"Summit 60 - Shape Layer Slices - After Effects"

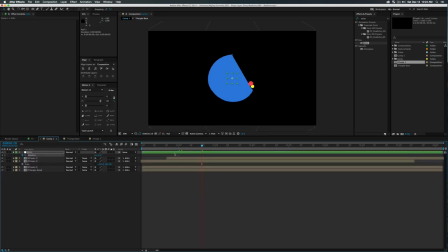[19:05]
Go to your triangle base and see when that first cut is roughly finished and we're going to actually start tilting it so that's going to make it look like there's some kind of weight to this cut so it's going to slice just like this so we have our first slice and then we're
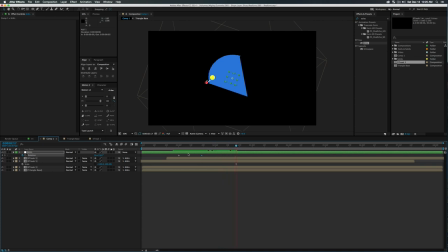[19:20]
going to have our second slice which as you can see would change the direction and we'll actually tilt this one like this so as that cut finishes it's going to tilt up so we have one cut we have another cut and this one is going to be like our big strong cut so
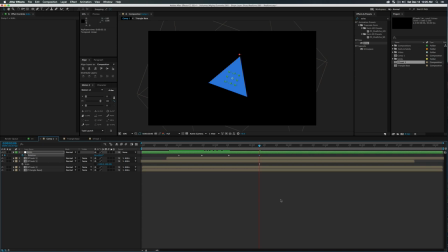[19:34]
we'll tilt it all the way back to about here we'll throw some easing on that pretty much whatever looks good to you so we have one cut we have another cut and we have another cut so as you can see it's pretty basic stuff but when you put it together and throw some
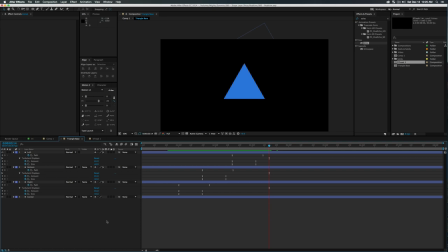[19:50]
stuff on top of it it's going to look really cool so if we go back into our triangle base one thing we're going to want to do is actually bring all these objects back so we're going to go ahead and just copy these keyframes for each of the layers and just paste them
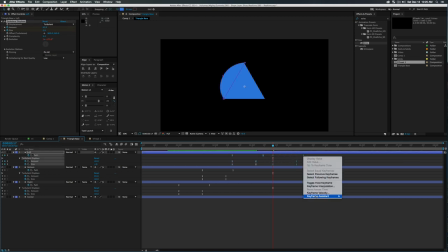[20:06]
in place. We'll grab the keyframes and right click, go down to Keyframe Assistant, Time Reverse Keyframes. So now it's actually going to build itself back in. So we'll do that for all the various layers. Just paste that in place. Right click, Keyframe Assistant, Time Reverse Keyframes.
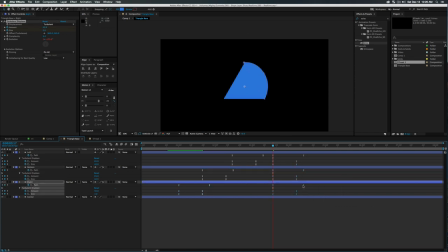[20:23]
We'll grab this one, paste it in place. Right click, Time Reverse Layers or Keyframes. And so we have all at once all of our little pieces come back in and you can actually stagger these or do the little trick of holding alt
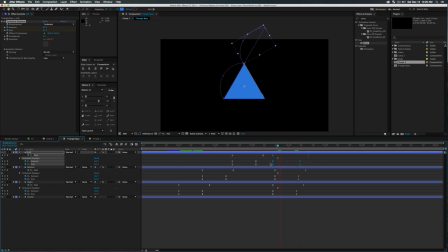[20:37]
or option and dragging out the keyframes so it just looks a little bit sporadic and different than our original one.
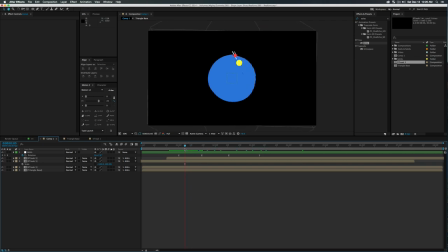[20:44]
So when we go back into our comp which is starting to get a little crazy we're going to see that all these cuts the slices all happen and on the last slice once it finishes we're going to actually want to rotate our triangle the opposite direction as all those pieces build
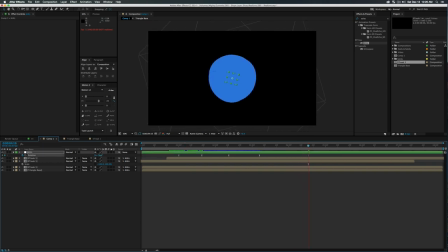[21:01]
So I'm going to actually just, let's go negative 180 here. So it's going to be like our big spin. And this is going to be a cool way to create like a loopable GIF or GIF. Once again, I have no idea how that word is said. And I'm going to move the easing for our out velocity up a little bit. So it's a little bit more interesting.
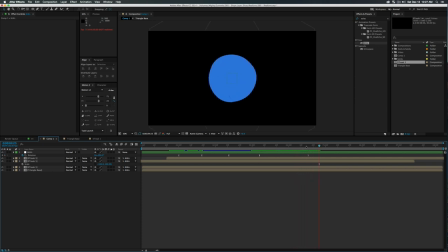[21:18]
So we have a big kind of turn happen. So we'll play this. And I am pretty happy with the movement just on this first little bit of the composition. So now we're going to go ahead and reapply our warp effect or the echo effect with a simple choker.
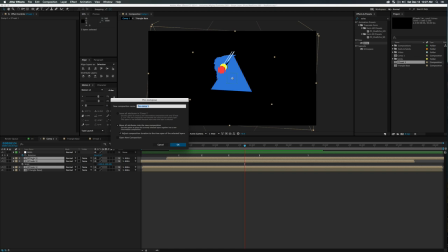[21:37]
So we'll grab all of our streaks and actually do shift command C on our keyboard to actually don't do that.
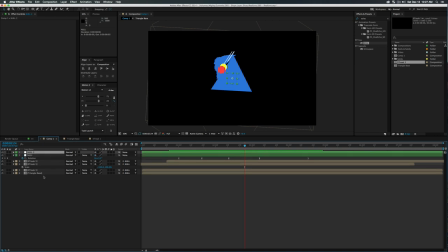[21:44]
I was just kidding. First to duplicate your null object at the top and grab your triangle base and parent this to the null too. So that's going to have the same exact keyframes as our null beneath it. but we're going to be able to pre-compose our streak 1 so the 1 streak, 2 streak,
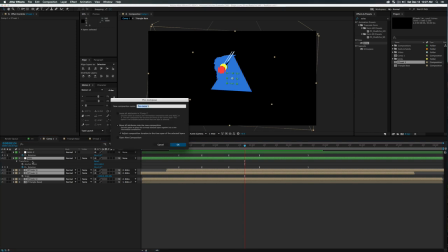[22:02]
3 streak and the null we're going to do shift command C to pre-compose it and we're going to call this streaks complete
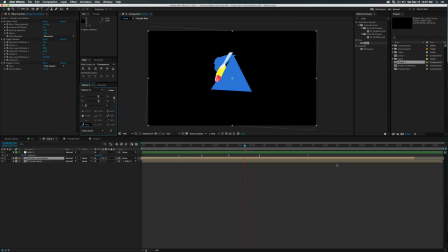[22:09]
and from there we're going to throw the warp effect on it. So what this is going to do is take those rotational properties
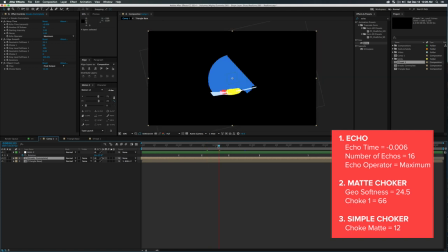[22:16]
that are affecting these objects and actually give it this nice kind of bend to everything so that's going to look pretty cool.
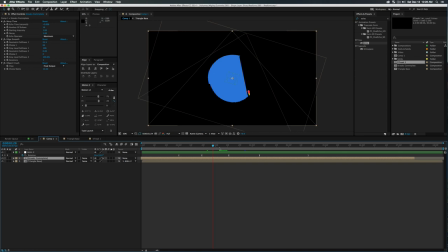[22:26]
So, as we're getting into this, you're going to see that we're starting to see our animation come together a little bit, which is great. So, once again, that warp effect is somewhere on the screen. It's going to pop up and tell you what the settings are for that, but it's a really fun effect.
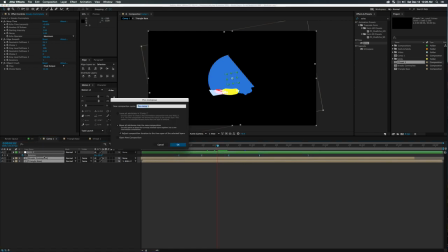[22:40]
So, let's go and grab all of our layers one more time and do Shift-Command-C, and I'm going to call this Complete Rotate, or Rote.